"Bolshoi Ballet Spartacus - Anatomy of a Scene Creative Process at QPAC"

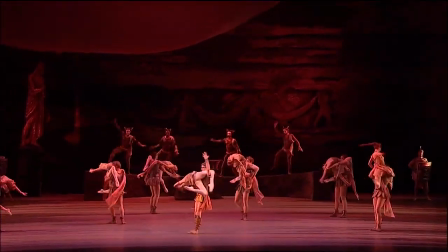[0:05]
Hello, I'm Janelle Christoffers, Executive Producer of the Queensland Performing Arts Centre's 2019 International Series.
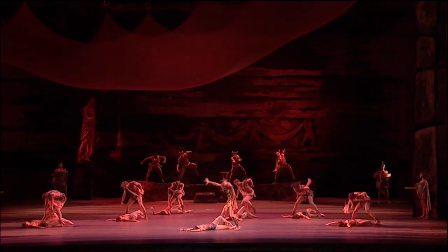[0:13]
I'm going to talk you through a scene from an upcoming performance of the Bolshear Ballet Spartacus at QPAC.
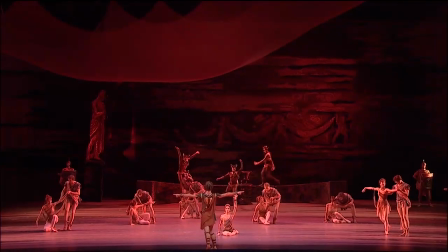[0:20]
The scene is the gladiator duel of Act 1, Scene 3, the orgy at Crassus Villa.
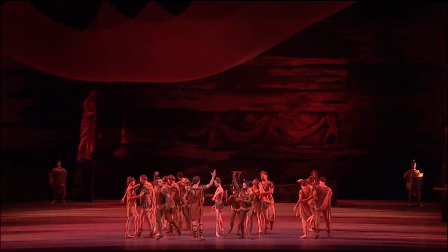[0:26]
During this iconic scene, Crassus, frenzied and drunk with wine and passion,
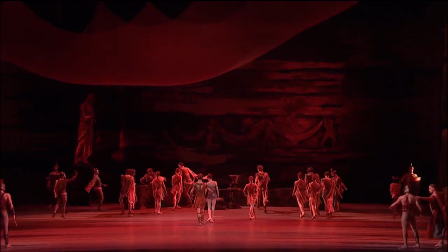[0:32]
demands that two gladiators, Spartacus and Hermes, fight to the death for his entertainment. You can see Crassus here, standing centre stage, surrounded by his courtiers, a position of power in the tableau.
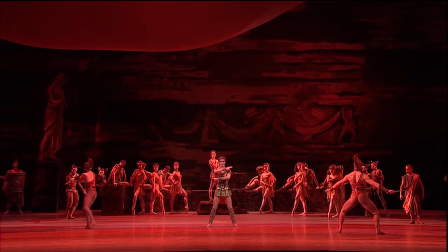[0:48]
Two slaves are brought on stage, facing in different directions, which highlights their opposition.
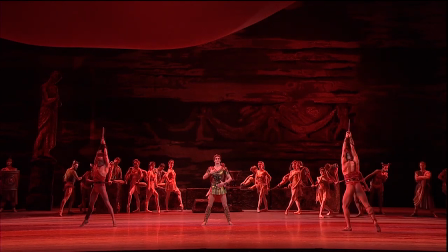[0:55]
The slaves raise their blades above their heads, extending up onto their toes to lengthen their bodies. This exaggerates the anticipation of the duel to come.
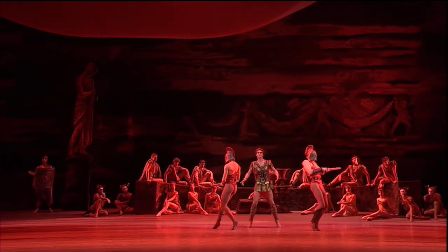[1:04]
The slaves edge their way toward each other, their movements tense and angular, making it clear to the audience they are blinded by their helmets.
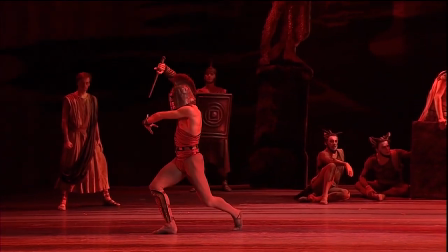[1:13]
The tempo of the music increases as the slaves repeatedly lunge blindly in opposite directions.
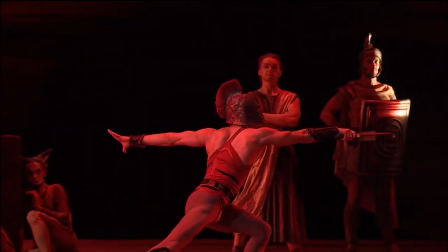[1:20]
Moving the blades around their bodies is both a protective and aggressive gesture. The beating sound of the trombones add to the tension.
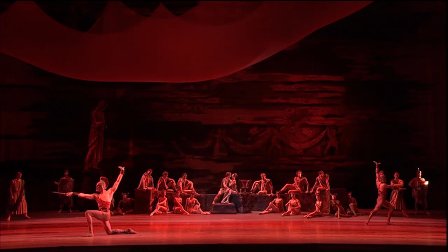[1:28]
The crescendo of strings suggests a spiralling inevitability as the slaves chenay or spin towards each other.
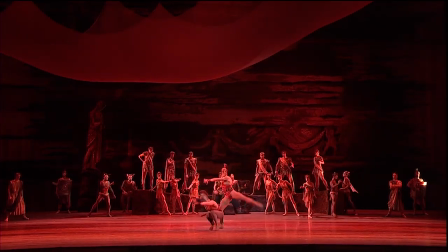[1:39]
At last they collide to the clash of cymbals and the alarming sound of horns.
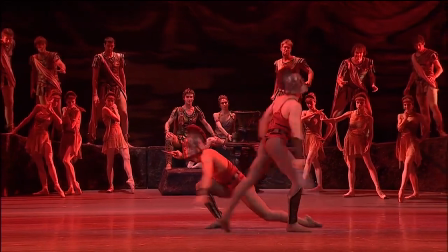[1:44]
The courtiers start to stand and gesticulate with small movements and expressions, but not to detract from the main action.
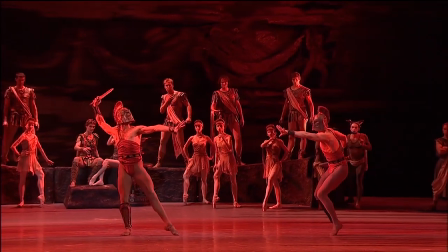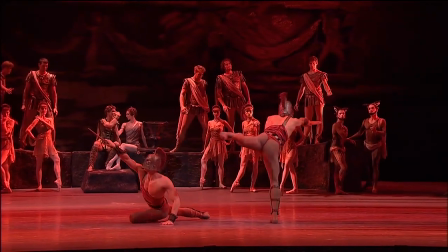[1:56]
By this point, it's difficult to recognize which slave is which.
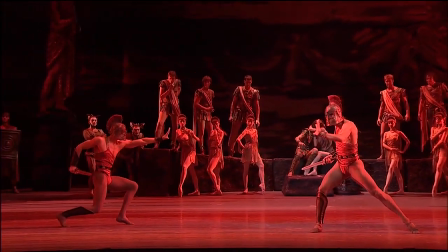[2:04]
Note the courtiers are used like a second audience to the drama taking place, almost a mirror reflecting the audience in the theater.
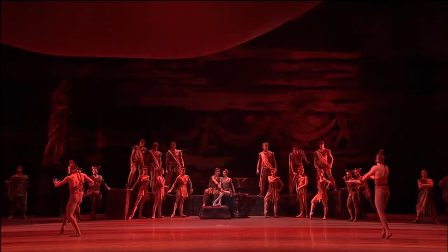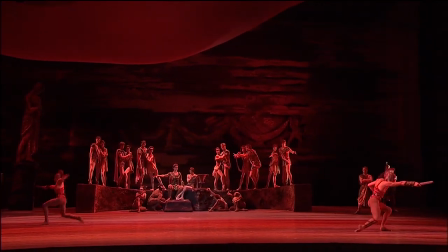[2:19]
Percussion breaks the moment. The courtiers move back from the action as the slaves become more frantic.
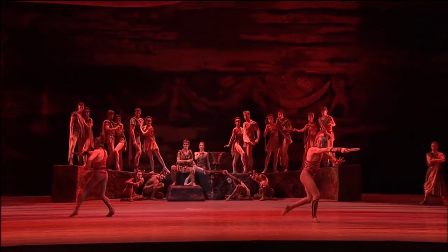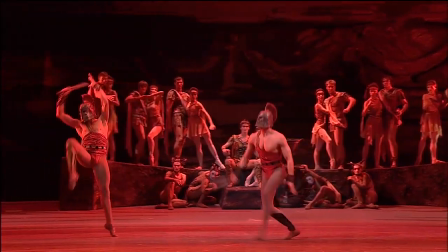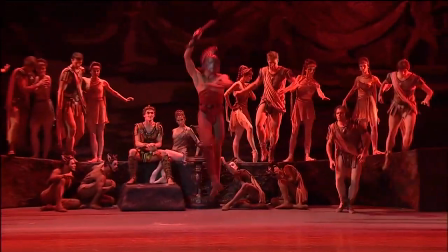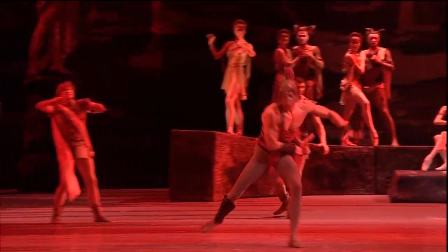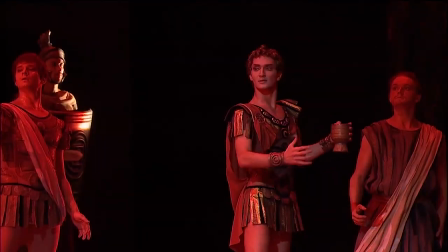[2:49]
A slave finally makes contact and stabs the other to strident music and a cymbal clash.
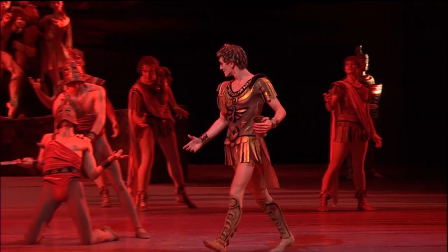[2:55]
The courtiers gesture in dismay, freezing in position, so the only movement and focus is Crassus and the dying slave.
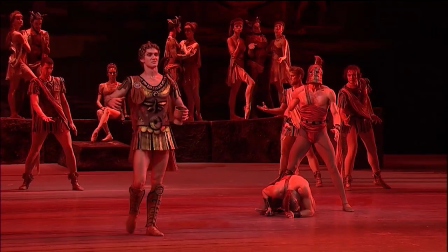[3:04]
Crassus' body movements soften slightly here, and raising the chalice to drink suggests he is drunk with power.
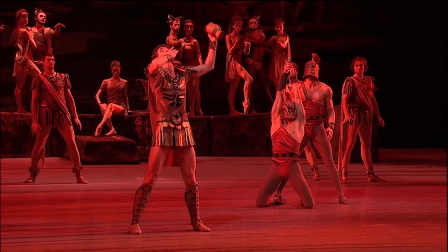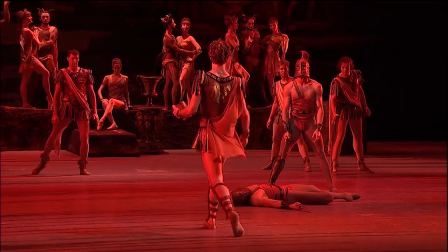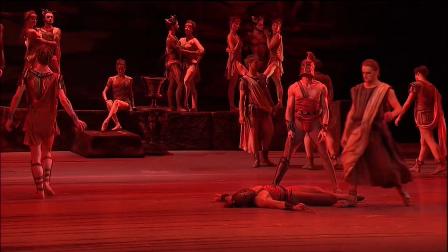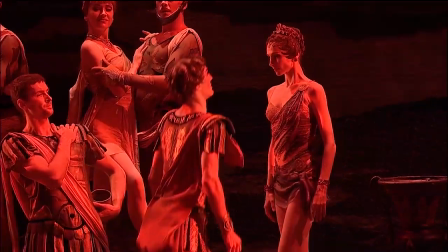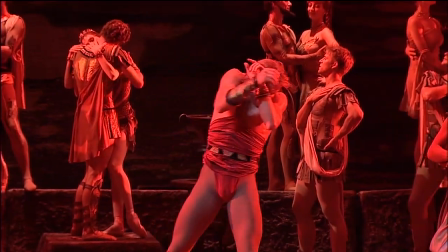[3:35]
Removing the helmet reveals Spartacus, shielding his eyes from the light.
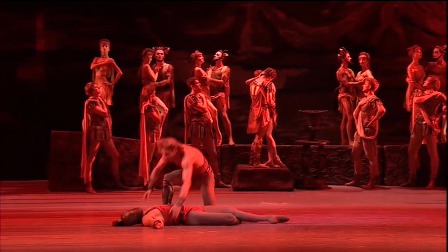[3:40]
He walks with arms outstretched in dismay towards the dead slave, recognising the man he has just slaughtered, Hermes.
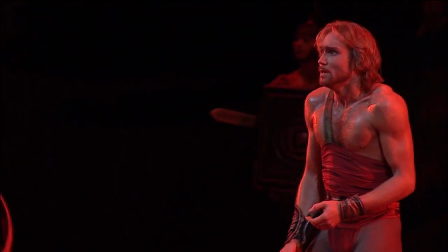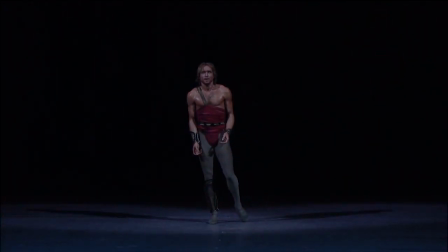[3:57]
Lowering the scrim and darkening the light to blue leaves Spartacus alone,
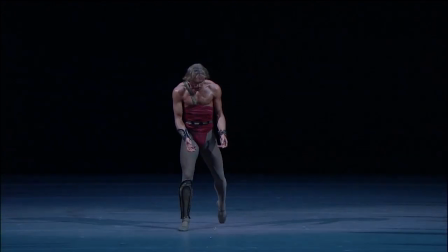[4:02]
cold and in stunned silence, as he lumbers forward, looking at his murderous hands, trembling to the tooting horns.
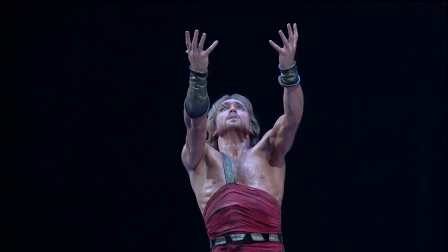[4:11]
His despair develops into anger and protest.